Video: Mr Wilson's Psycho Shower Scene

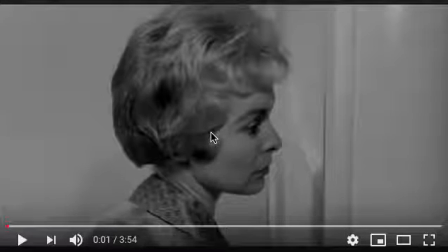Okay, this is a tutorial video for Micro Study 2, which is the shower scene in Psycho. So before I press play, just a quick recap. Marion stolen the money, driven off, found herself at Bates Motel.
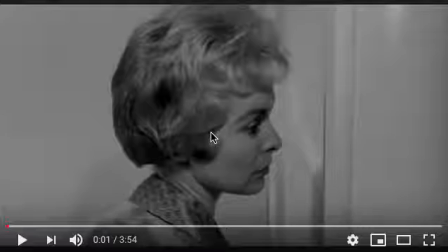She's met this creepy man called Norman, who appears to be relatively not nice, you could say, but not that nice, clearly. She has dinner with him. She retires to a hotel room and she has a shower.
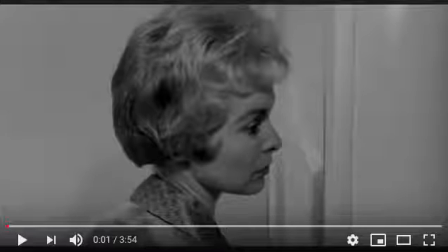At this point in the film, she's thinking about ways of returning the money and going back home. She realises she's made a mistake and she wants to return home. So her plan is to return home in the morning. So we just press play here.
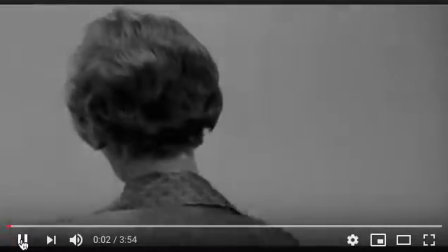So this scene,
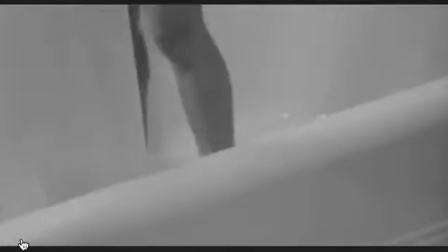notice
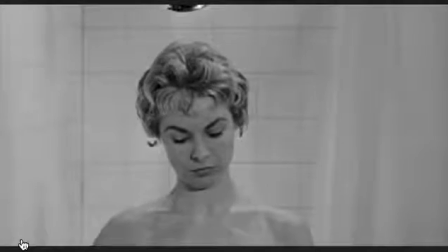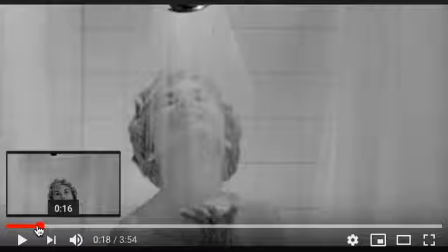okay, stop there. You'll notice two things at the beginning. So one to do with editing, so camera angles. You'll notice at the beginning
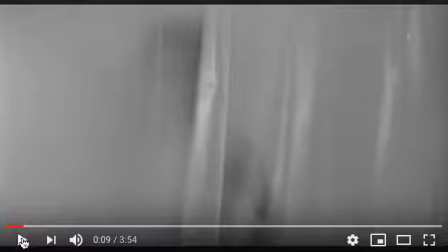is quite slow. Okay, actually the shots.
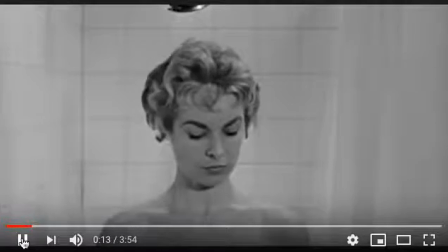So 1, 2, 3, 4, 5,
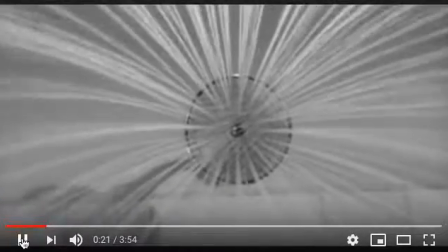6, 7, 8, 9, 10. That shot alone is 10 seconds long.
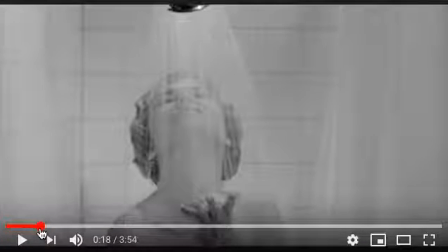So it's very, very, very slow. You'll also notice there's no music playing. So that music hasn't come in. So why is it so slow? Well, the camera stays on Marion for quite a long time. If you think back to this voyeurism that we
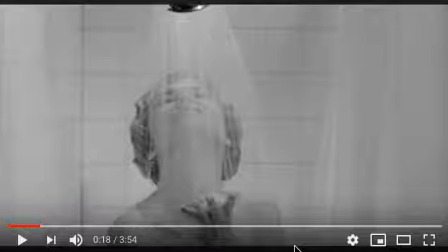spoke about in the opening scene, it's kind of at play here, isn't it? Like the audience, and in particular a 1960s audience, are being forced to watch Marion in the shower. So it's meant to make us feel quite awkward. It's also quite slow because the intention is it builds up tension.
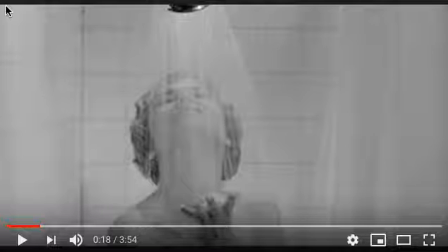Because we know she's about to die. So it's slow at the beginning because it's trying to calm us down before the initial jump scare. Okay, so that's why. Also, there's no music, so we know the music's important in this film.
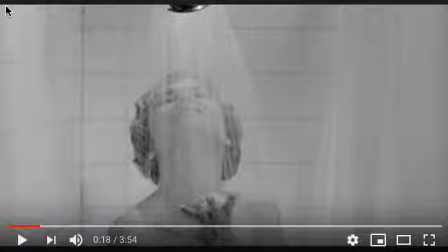When we hear the music, we know something bad's going to happen. So as an audience, you're watching this and you're aware that there's no music being played. And again, it adds you're waiting for the music. It adds the tension to the scene. Right, let's just press play.
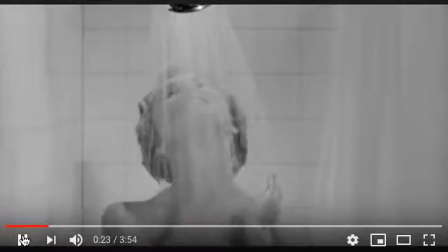So you notice Marion's face.
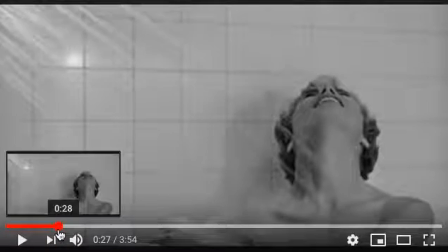Just stop it there really quickly. You'll notice that Marion's face is a happy one. All right, she's having a shower and she's smiling.
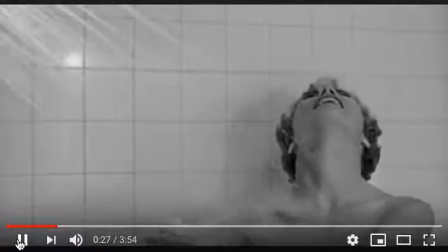Okay, it's almost like she's getting some sort of pleasure out of having a shower.
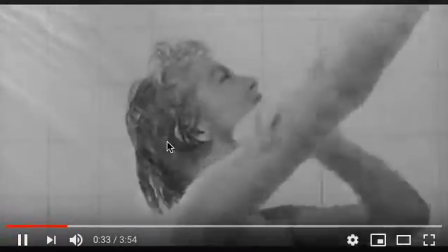Her facial reactions are quite sexual,
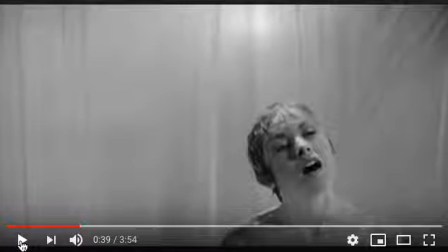as you can see. Okay, so what does that mean? Well, that's intentionally done. So Hitchcock again is trying to kind of reinforce this idea that young, blonde, beautiful women who engage in sex, the promiscuous girl character, those characters die.
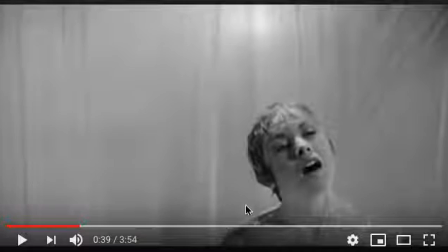Okay, so it looks like Marion is getting some sort of sexual pleasure from this shower.
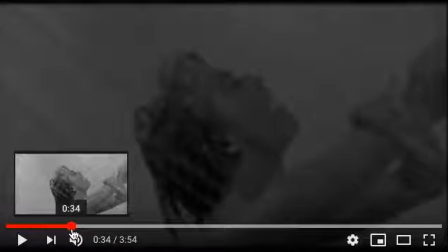Just look at her sort of facial expressions. Almost ones of ecstasy.
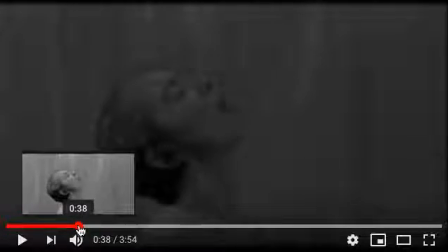Quite funny. And that's setting her up.
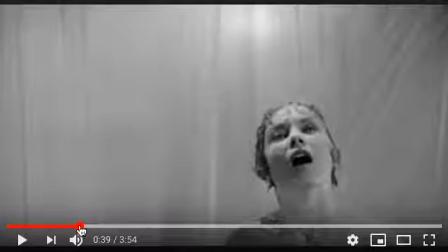That's setting her up to die.
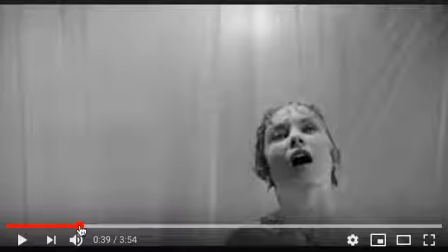So her facial expressions are one of sheer joy and sexual joy, which is, as a horror audience, you would be aware that that's not good news for the character. We've also got the framing of the shot as well.
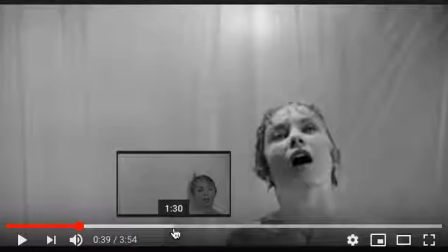So if you look, you'd expect Marion in this shot to be in the middle here, but she's not. She's placed off center, so she's actually framed in a way that leaves this white space. So this white, that's intentional. Again, that's building suspense. As an audience, we watch this scene, and this is quite a long scene as well,
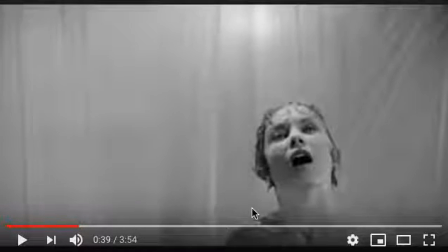and we're waiting, we're anticipating for someone or something to appear in this space. Okay, let's just press play.
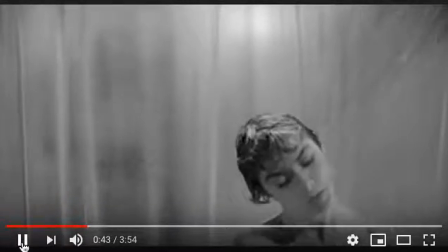And there we go.
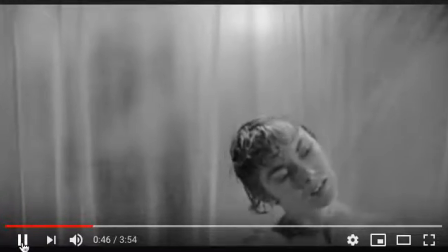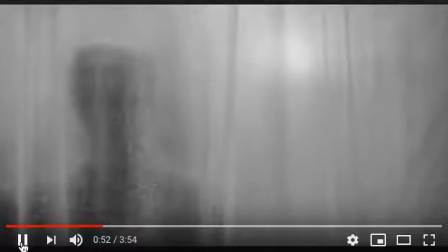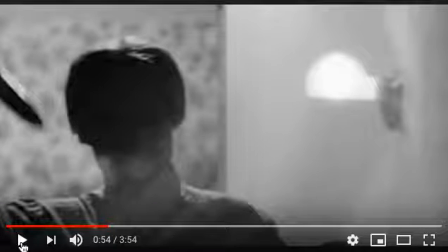Okay, so this is where the pace changes. We have lots of really, really quick shots, quick edits. Okay, the camera is only staring at things for 1 second, and then it cuts to another scene, and cuts to another, and cuts to another. Okay, so let's just watch that.
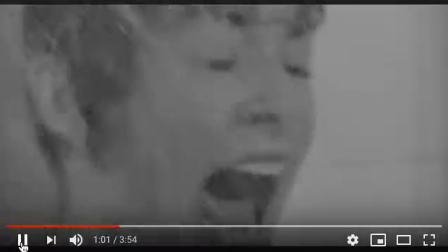So 1, 2, 3, 4, 5, 6, 7, 8,
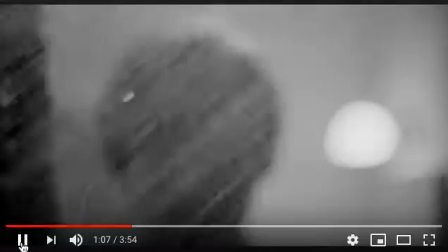9, 10, 11, 12, 13, 14, 15, 16, and so on.
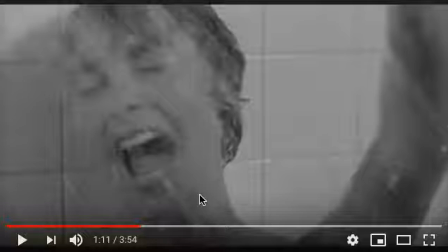Okay, so why does it speed up? Well, think about it. Quick cuts, all those different camera angles here, and camera shots and edits.
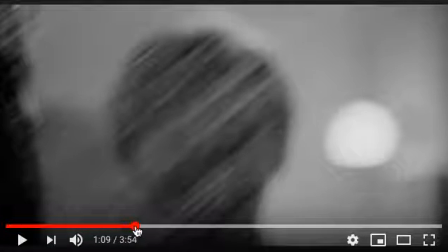It's cutting quickly. So quick cuts, cutting quickly. It's the same as what our bad guy, our antagonist, is doing, isn't it? He's cutting Marion quickly. So the camera is acting in the same way as our character.
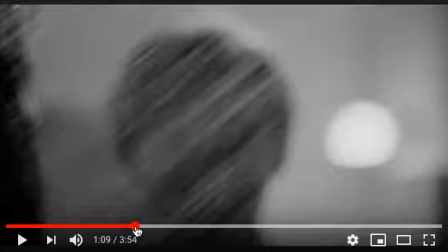Our character is violently stabbing and cutting Marion the same way as the camera is cutting from shot to shot to shot to shot to shot. We've also got that music back in, which again we know when the music comes in that something bad is going to happen. So let's just play this a little bit more.
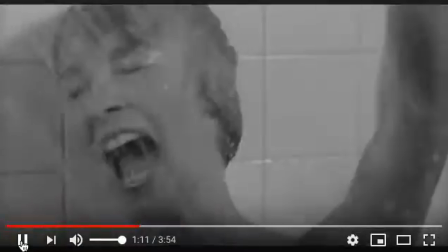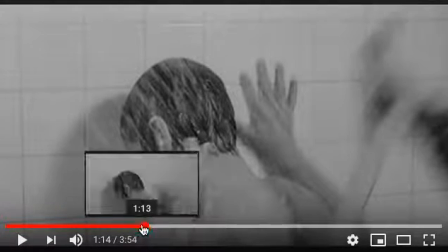Okay, so what camera angles do we have in this shot? So there are lots of different camera angles.
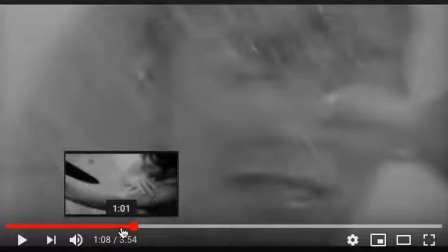I think the important ones though would be,
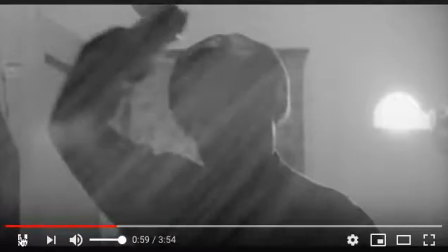let's just press play and see if we can pause it. It's that one I want.
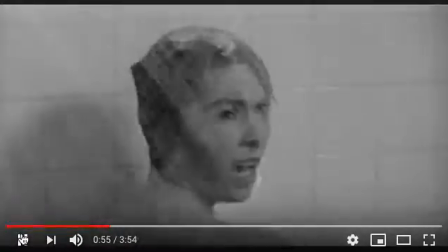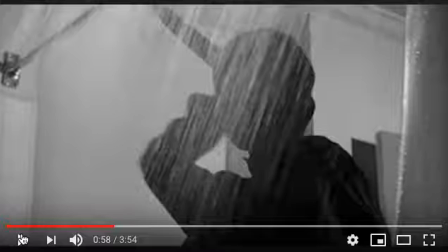It's the low angle shot where the camera's looking up at the bad guy. Okay, so that low angle, so the camera's kind of going this direction, isn't it? Looking up, makes our bad guy, our antagonist, appear powerful.
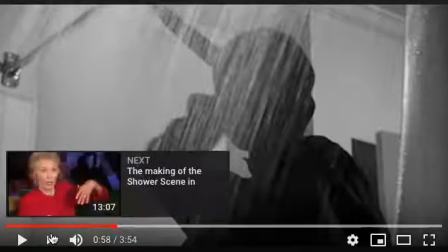Okay, so it's a low angle shot that's used, and that in itself is mixed with
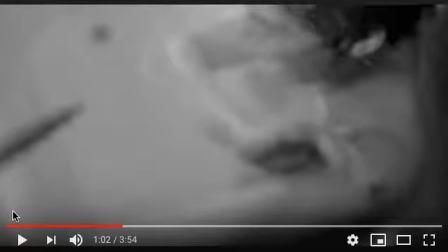high angle shots where the camera's looking down upon the victim. So we've got two perspectives there. We've got the perspective of Marion being attacked, looking up at the knifed antagonist, and we've got the perspective of the attacker looking down upon Marion.
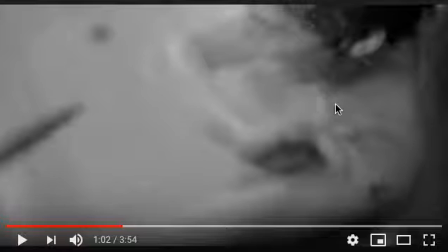So why is that happening? So those camera angles are used because they're trying to make the audience kind of put the audience in the shoes of both victim and attacker, in two people's shoes, and that links in with the theme, doesn't it? This idea about good and evil.
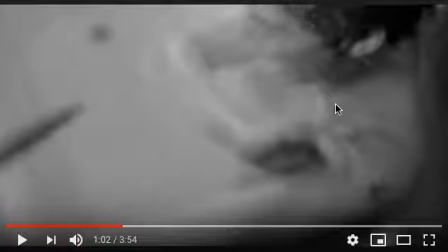What's good, what is not good? What's evil, what isn't evil? Who is evil? The characters. Okay, these good and evil sort of personalities. So it's trying to make the audience kind of feel like that. Okay, see the action through the eyes of the evil antagonist and the innocent victim.